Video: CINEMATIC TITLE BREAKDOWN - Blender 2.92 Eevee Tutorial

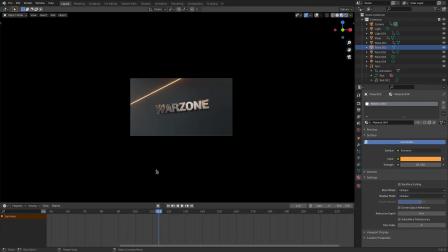(12:23)
So yeah. All right, cool. So I'm definitely going to get rid of that one. But I do like the ones in the back, of course.
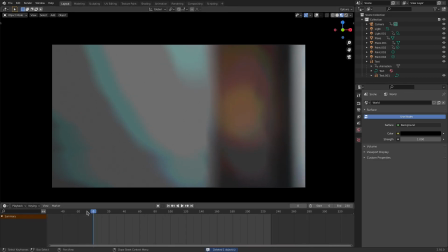(12:29)
The up close one's just too abrasive. It's like just too in your face and too big. But yeah, so that's basically it.
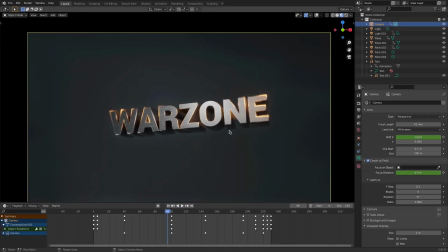(12:34)
That's all that I did. And then of course we have the final piece, which is the depth of field, which is a little bit of a hassle. But in the first frame here, by the way, my whole entire
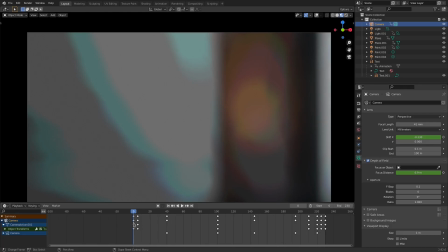(12:44)
project is only 230 frames. On the first frame, I have the depth of field checked in the camera tab here. I have the shift over just because this wasn't in the center, so don't mind that. But the f-stop is on 0.1. That's why the depth of field is so large. And then we have the focal distance on 6.9.
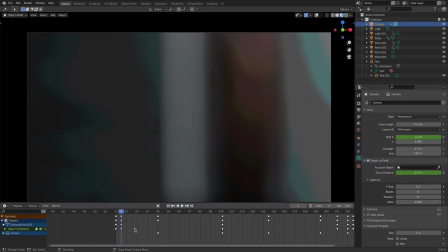(13:01)
And then I made a keyframe. I don't know what this. So this is a location keyframe, not a depth of field keyframe.
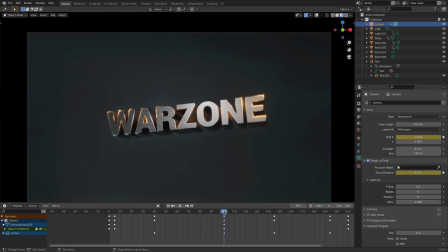(13:06)
Don't worry. No more depth of field. All right. So right here is the first depth of field keyframe. So on 101, you can see that the focus distance is about to change because I want to go across the text a little bit.
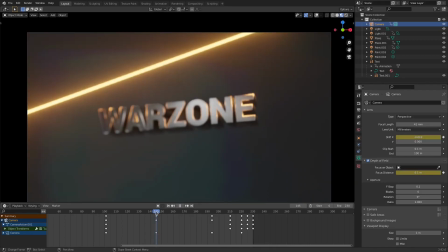(13:17)
So I changed it, and you can see it going down. And right here, I hover my cursor over top of this, hit I to make a keyframe.
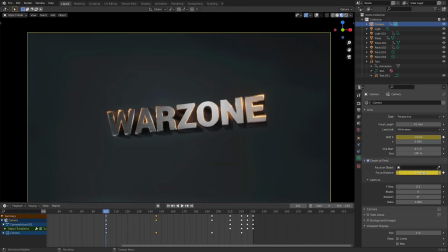(13:24)
I put it on 6.1, and then I put my cursor over here, hit I and put it on 6.9. So that's how you insert a keyframe on a value slider. Just hover your cursor over top of it and hit I. And then you can see now the focal distance changes to where the word is.
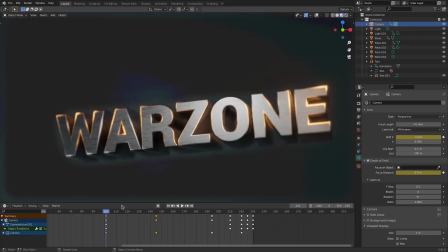(13:41)
So now it's completely like blurry, when before it was like all clear, except for the W and the E is kind of blurry as well.
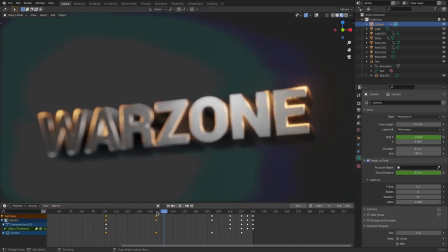(13:47)
But you can see I wanted to shift it across again, so I did it again. So on this frame, it's on 6.1.
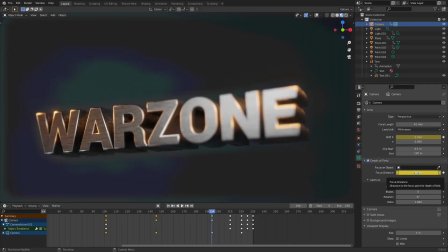(13:52)
And then I went over here, hovered my cursor over top of this, changed it to 7.3 and hit I. There you go. And now it's like the focus is over there. And then I moved it over here.
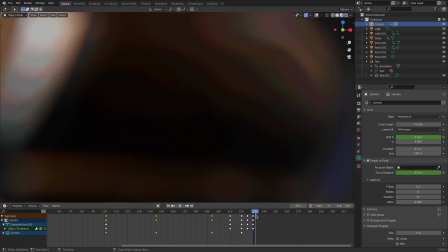(14:02)
And I don't think any of the rest of these are depth field keyframes.
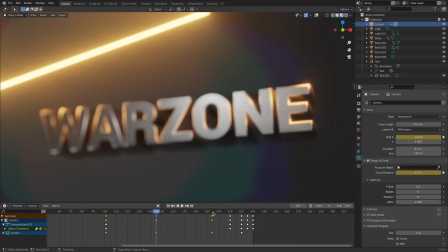(14:07)
So we have three depth of field keyframes that kind of just make it shift across the face of the text.
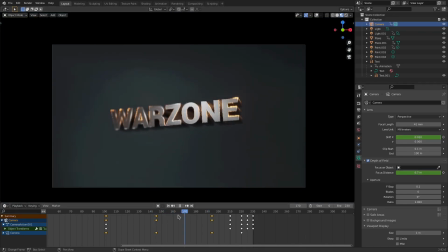(14:13)
So it kind of blurs it and clears it up, which looks really, really nice. So that's basically it.
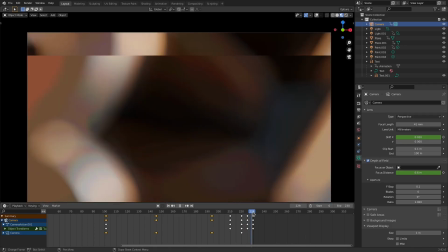(14:18)
And then, of course, I moved the camera closer to the text at the end so that it would like loop with the beginning a little bit.
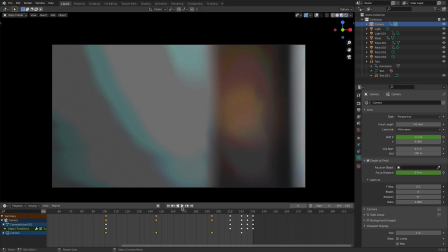(14:24)
It'll just be blurry and really close up. So that's basically it. This is the entire full animation.
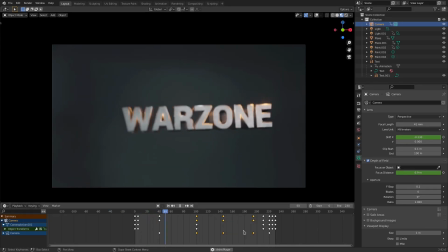(14:29)
I think it's really, really cool. I love doing these kinds of animations. There's a lot of things you can do with this.
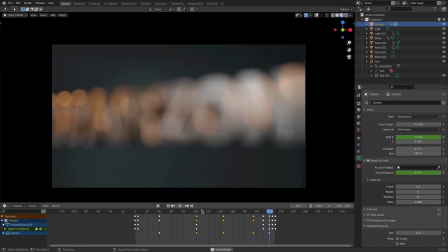(14:33)
I really enjoyed the idea of the bullets. I think it looks really, really cool. And to be honest with you, you can even match up the lamp.
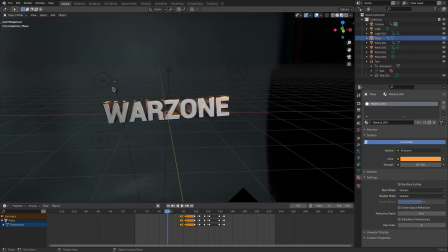(14:40)
Which lamp is it? This one. Yes?
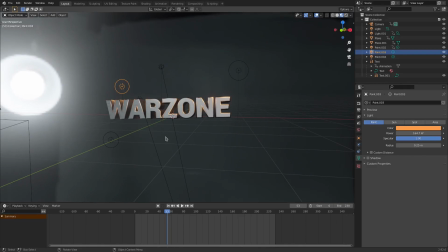(14:44)
Yeah, you can even match up this lamp to go on and off when the bullets come in. which would be kind of cool.
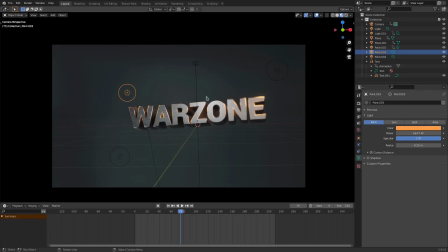(14:50)
So let's go ahead and do it real quick. Just real quick, just to see what it looks like. So right here, I'm going to hover my cursor over power, hit I,
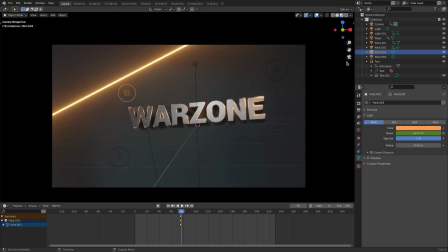(14:56)
move over one frame until the bullet comes into the frame, and then we will go ahead and hit I on that,
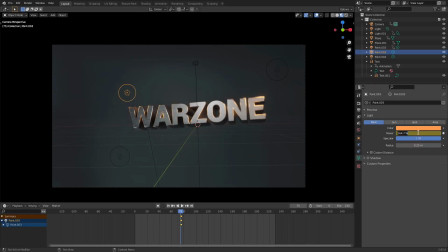(15:04)
and then go back to the other frame, turn this to zero, hit I. So now, comes in, the light comes on, and then when it goes away, I'm going to put a keyframe right here. The frame before it goes away, hit I, go to the frame that goes away, changes to zero, and then hit I. So now, it does like this.
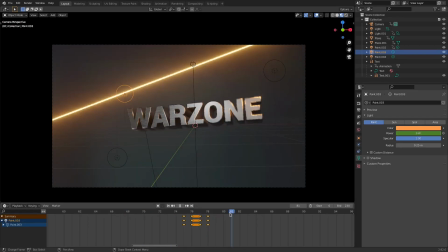(15:23)
Oh yeah, that looks really, really cool. So then we can just grab this and just duplicate it. So Shift D, duplicate that over.
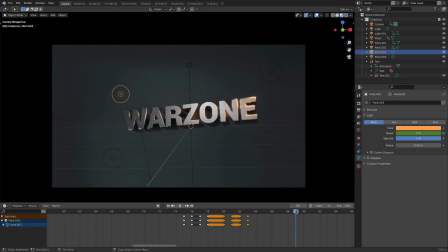(15:29)
And then every single time one of them comes back, you can just duplicate this again. So there's one right there as well. And then put that there.
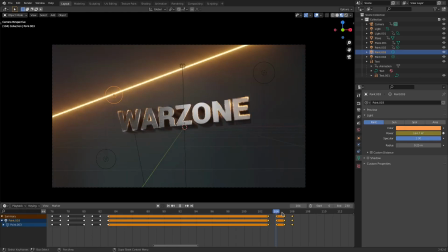(15:42)
There we go. That light comes on, goes off.
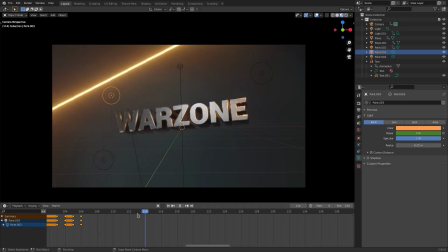(15:47)
And then I think there's one or two more, but I'm not going to just try and do all this. But you guys get the idea.
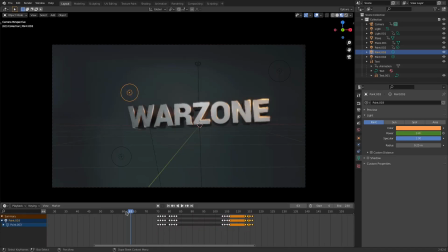(15:52)
You guys get the idea. So we have the first couple ones. It looks really cool. So the light now comes on and off with the bullet. So it looks like the bullet is shining onto the text. Oh, yeah. That really just steps it up a lot. I really enjoy that. That's very cool. So there it is right there, guys. You can see the light coming on and off there, which is very cool.
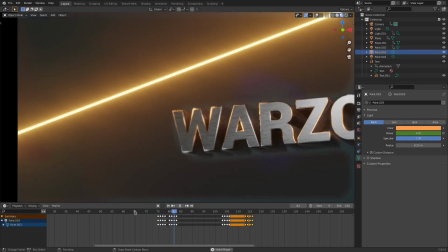(16:11)
So take a look there. There you go. That's very, very cool.
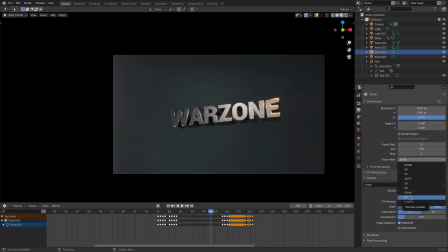(16:16)
And if you're interested, I have my frame rate set to 30 because I think 60 is too fast and 30 looks more cinematic for this specific render.
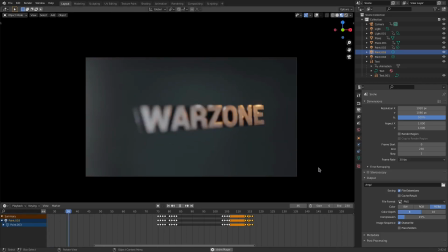(16:23)
So that is that. That is our cinematic intro. Hope you guys enjoyed it. I will see you in the next one. But until then, bye-bye.